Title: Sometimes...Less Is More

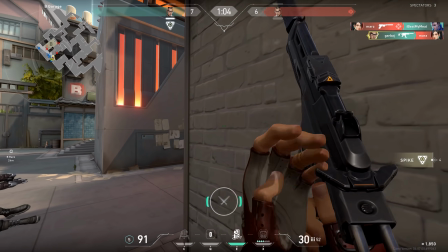[0:00]
Hey everyone, Garbage here. So recently I've learned something kinda surprising about making video games, specifically about video game animations.
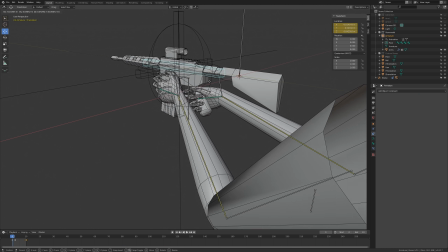[0:08]
Right now I'm making some shooting animations for the multiplayer game I'm working on, and I've learned that getting these things to look good can be a bit counterintuitive.
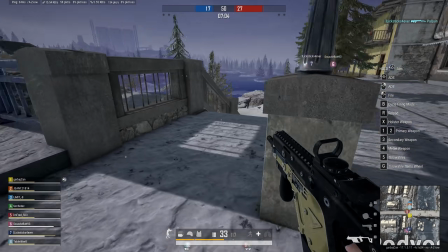[0:17]
To make any animation, the general approach is to break it down into its components.
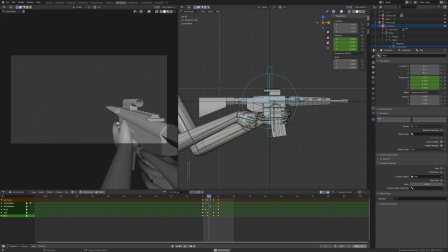[0:22]
First you start with the horizontal movement, how much your gun moves back and forth when you shoot it. Then you add in the vertical movement, which when combined with the horizontal movement, creates this circular motion which many people find visually appealing.
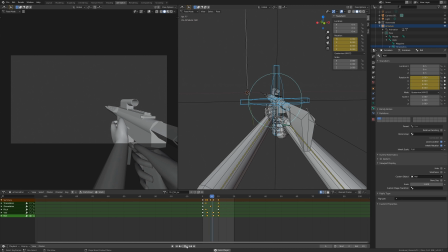[0:35]
And then you can add in some rotation as well to give the gun some kick, again focusing on one axis at a time, and what you end up with is a complete shooting animation.
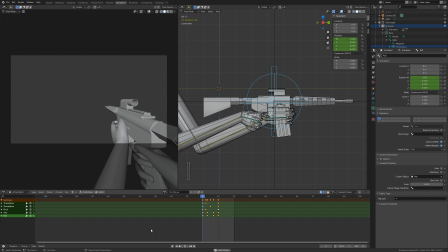[0:43]
And because you've animated each component individually, you can easily go back and make adjustments to specific movements to fine-tune your animation. And by itself, this shooting animation may look perfectly fine to you, But things get a bit frantic when you play the animation several times a second, like when you're shooting an automatic weapon.
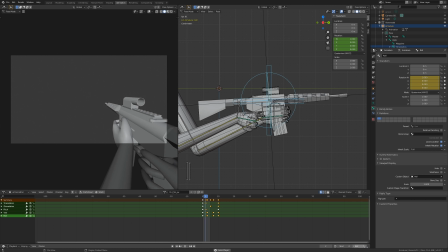[1:01]
There's a lot of movement going on and it can be very distracting. And so one way you can deal with this is by decreasing the intensity of the animation, make everything move a little bit less. And while it may look incredibly underwhelming at first, the benefit is that when it's being played multiple times a second, it's a much cleaner animation.
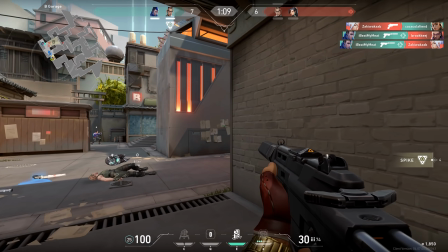[1:18]
And you'll find that a lot of video games do this. Games like Valorant and Halo hardly move their guns at all when shooting.
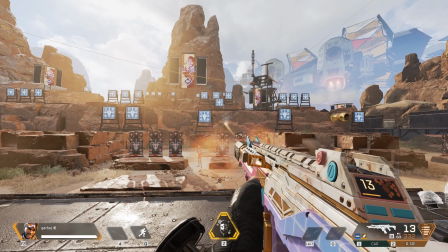[1:25]
Apex Legends and CSGO have a bit more movement in their animations,
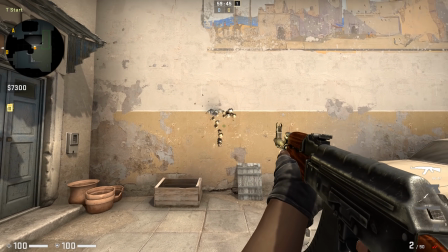[1:28]
but they still keep it pretty conservative, relying more on good sound design and visual effects to create that sense of power.
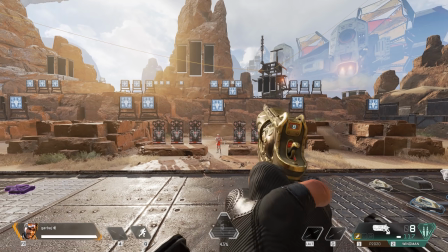[1:35]
But not every weapon needs this kind of treatment. Often times powerful weapons like magnum revolvers will have very exaggerated animations
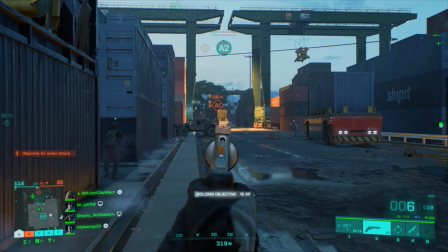[1:42]
because they're hand cannons and they shoot slow enough that even large movements stay clean and readable,
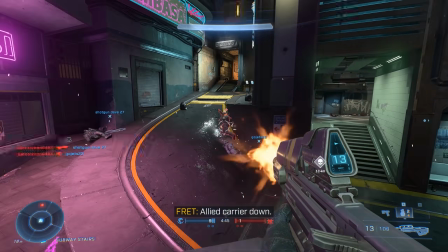[1:47]
unlike with fast firing automatic weapons where the animation is just a fuzzy blur that's over in a fraction of a second.
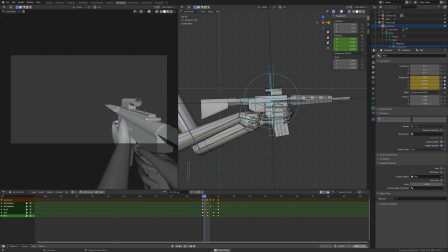[1:53]
I think a good rule to follow, at least when it comes to shooting animations, is that you don't want your gun to move so much that it loses its shape. And if that means cranking down the intensity of the animation, then so be it. Sometimes, less is more.
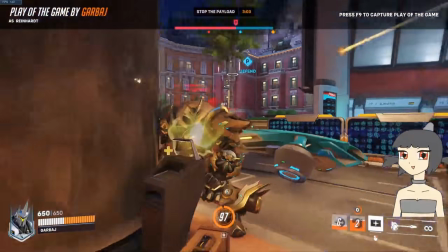[2:06]
Hope you learned something today. Come check out my second channel where I stream and post clips of all sorts of games most days of the week.
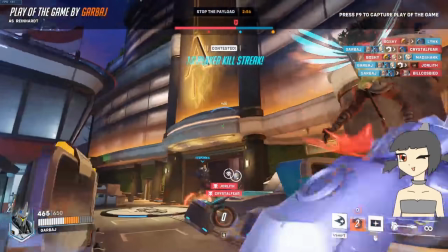[2:13]
Like, subscribe, and bell. Links to everything including my Twitter and Discord down below. And as always, have a nice day.